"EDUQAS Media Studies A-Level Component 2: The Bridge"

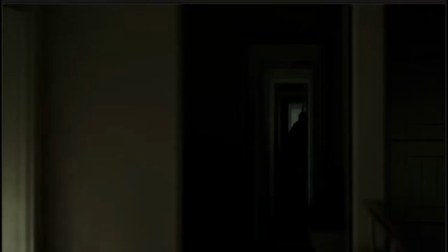[11:58]
Alexander appears now to have joined the Fathers for Justice Brigade, scaling the outside of the building.
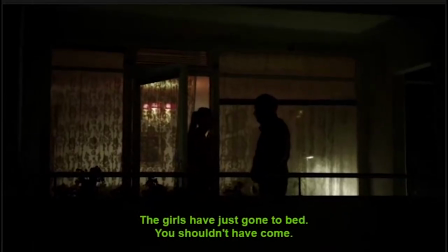[12:03]
And another little mysterious narrative strand introduced here.
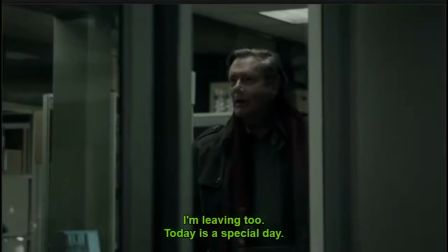[12:09]
Saga, back in the station, married to the job. superb, superlative police officer
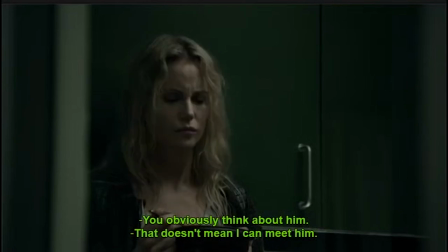[12:17]
absolutely hapless human being this is the sort of thing we see with Sherlock the sort of thing
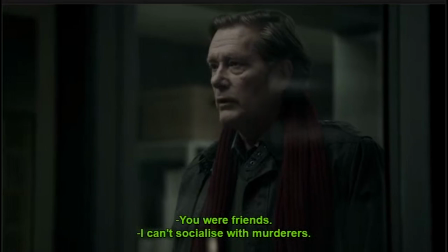[12:24]
we see with protagonists in this genre all the time
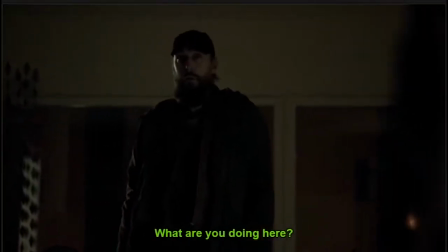[12:29]
oh, Morton has come round he left some demo tapes there that he needs to retrieve
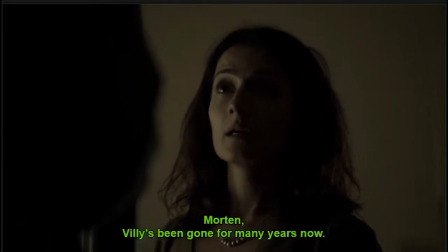[12:35]
maybe some little drum loops that he needs to add into his latest demo, the record company have rejected him
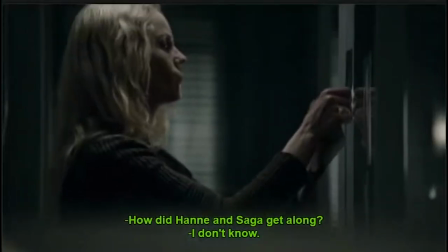[12:44]
And we're seeing here that Morton's grip on reality is a little bit tenuous, to say the least.
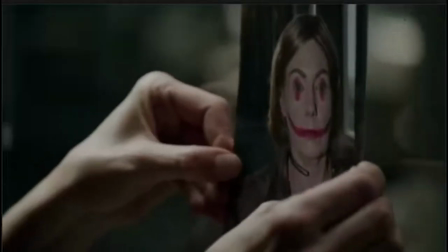[12:51]
So here we've got some a bit of cross-cutting. Quite interestingly, we've got Saga at work and Hans and Lillian having tea.
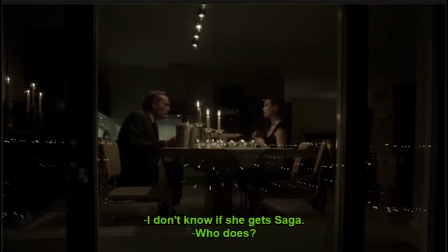[12:58]
Again, notice how dark it is, how gloomy it is. This is typical of this genre. Henrik, are you asleep? Still seems to be chatting to the wife. Very, very mysterious indeed, of course.
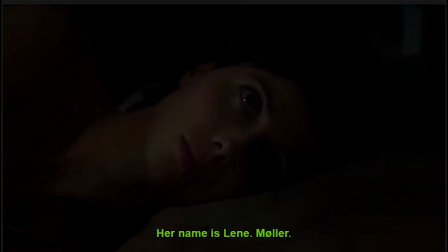[13:14]
The power of hallucination, grief, perhaps summoning the memory of his wife.
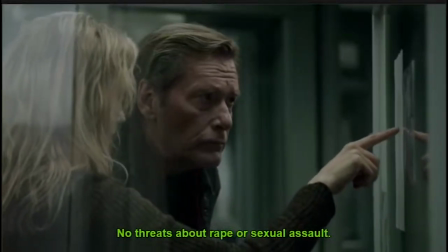[13:22]
Not strict realism. So think of that if you get a question on Baudrillard, of course.
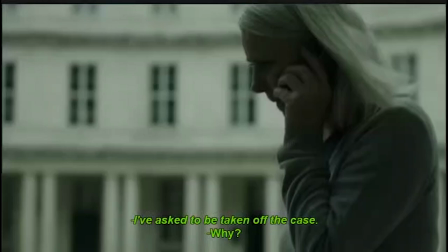[13:29]
So here they are, Saga is noticing that one of these letters is particularly well written, perhaps the work of Lise Freese Anderson.
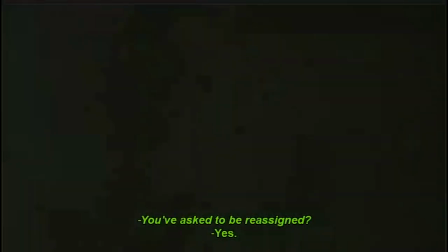[13:38]
The narrative would seem to be suggesting to us the tensions between these two really running deep.
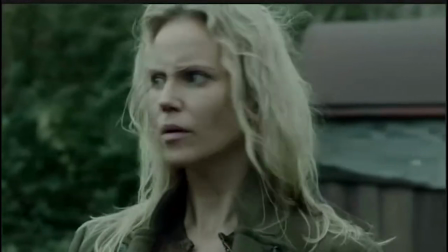[13:46]
Hannah, of course, has asked to be taken off the case. Saga is not for letting that happen.
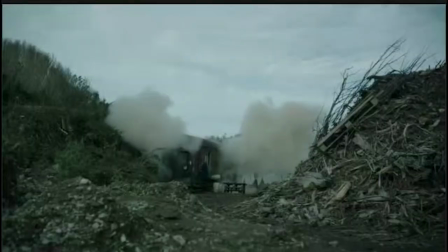[13:52]
And, oops, if only she had. R.I.P. Hannah's leg.
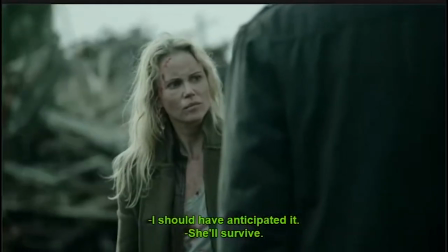[13:59]
Hashtag you'll never walk alone. You'll never walk again, anyway.
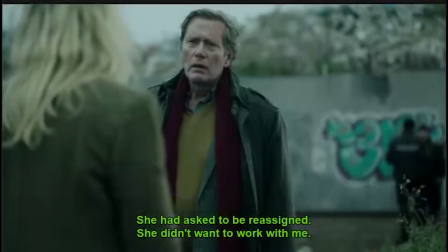[14:04]
She'd asked for her leg to be reassigned to not being part of her body.
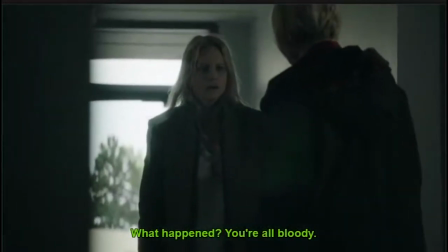[14:09]
And here is, again, very, very typical of the genre. Saga's mum has appeared on the scene. saga sprints away but the chaotic
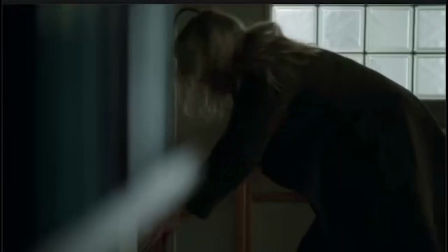[14:18]
troubled personal life of the lead deceptive in contrast with
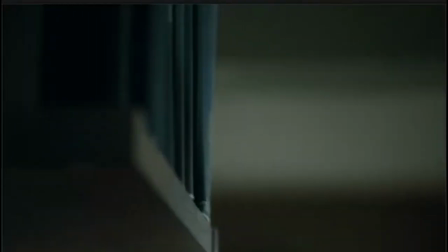[14:23]
juxtaposed with absolute expertise at the job and this of
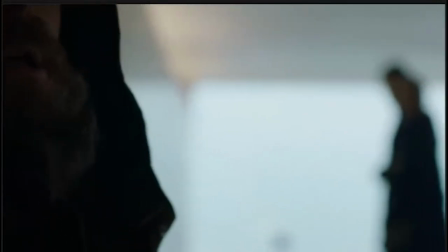[14:28]
course is very very you know it's what I do in any type of crisis I try and rearrange the books on
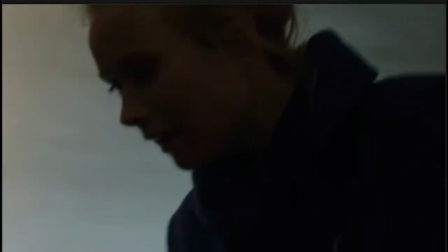[14:33]
the shelf as well and excuse me Martin's gone busking or no he is rocking back and forth he's took this rejection pretty badly.
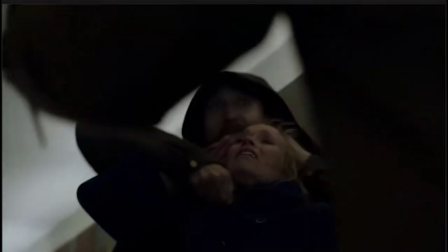[14:42]
That knife we saw earlier. He is clearly, of course, a disturbed individual and therefore being primed for us perhaps a little bit
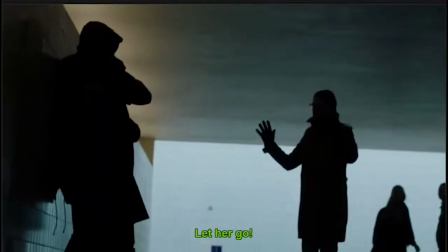[14:51]
too easily at this stage in the drama as prime suspect in the case.
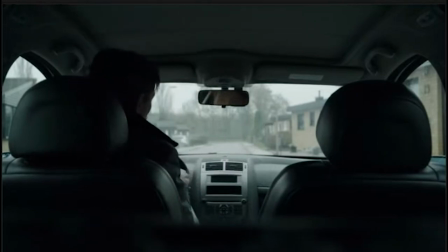[14:58]
And, well, I have some chocolate eclairs in my glove compartment.
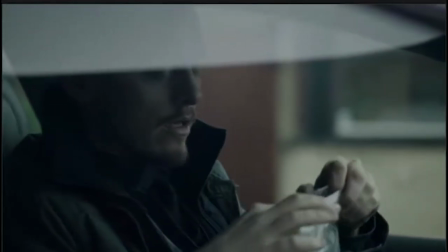[15:03]
Henrik seems to run on something quite different. And shock, horror, little twist.
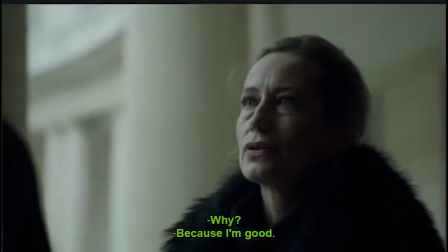[15:11]
We didn't see this one coming. Henrik is a police officer and he is good.
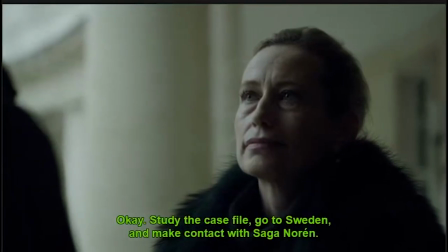[15:16]
And he is weirdly thrilled about working with Saga Noren.
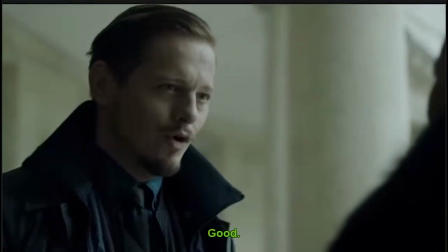[15:21]
So real twist, real enigma, real cliffhanger pulls us into the narrative and we will want to keep watching next week.
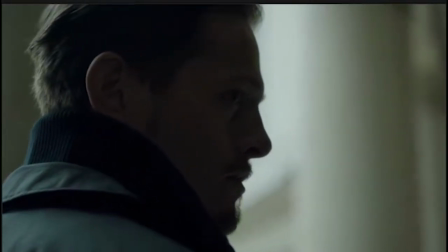[15:30]
So I hope all that has been of some use as you move toward the Component 2 exam on the bridge. As Henry walks into distance, so do I.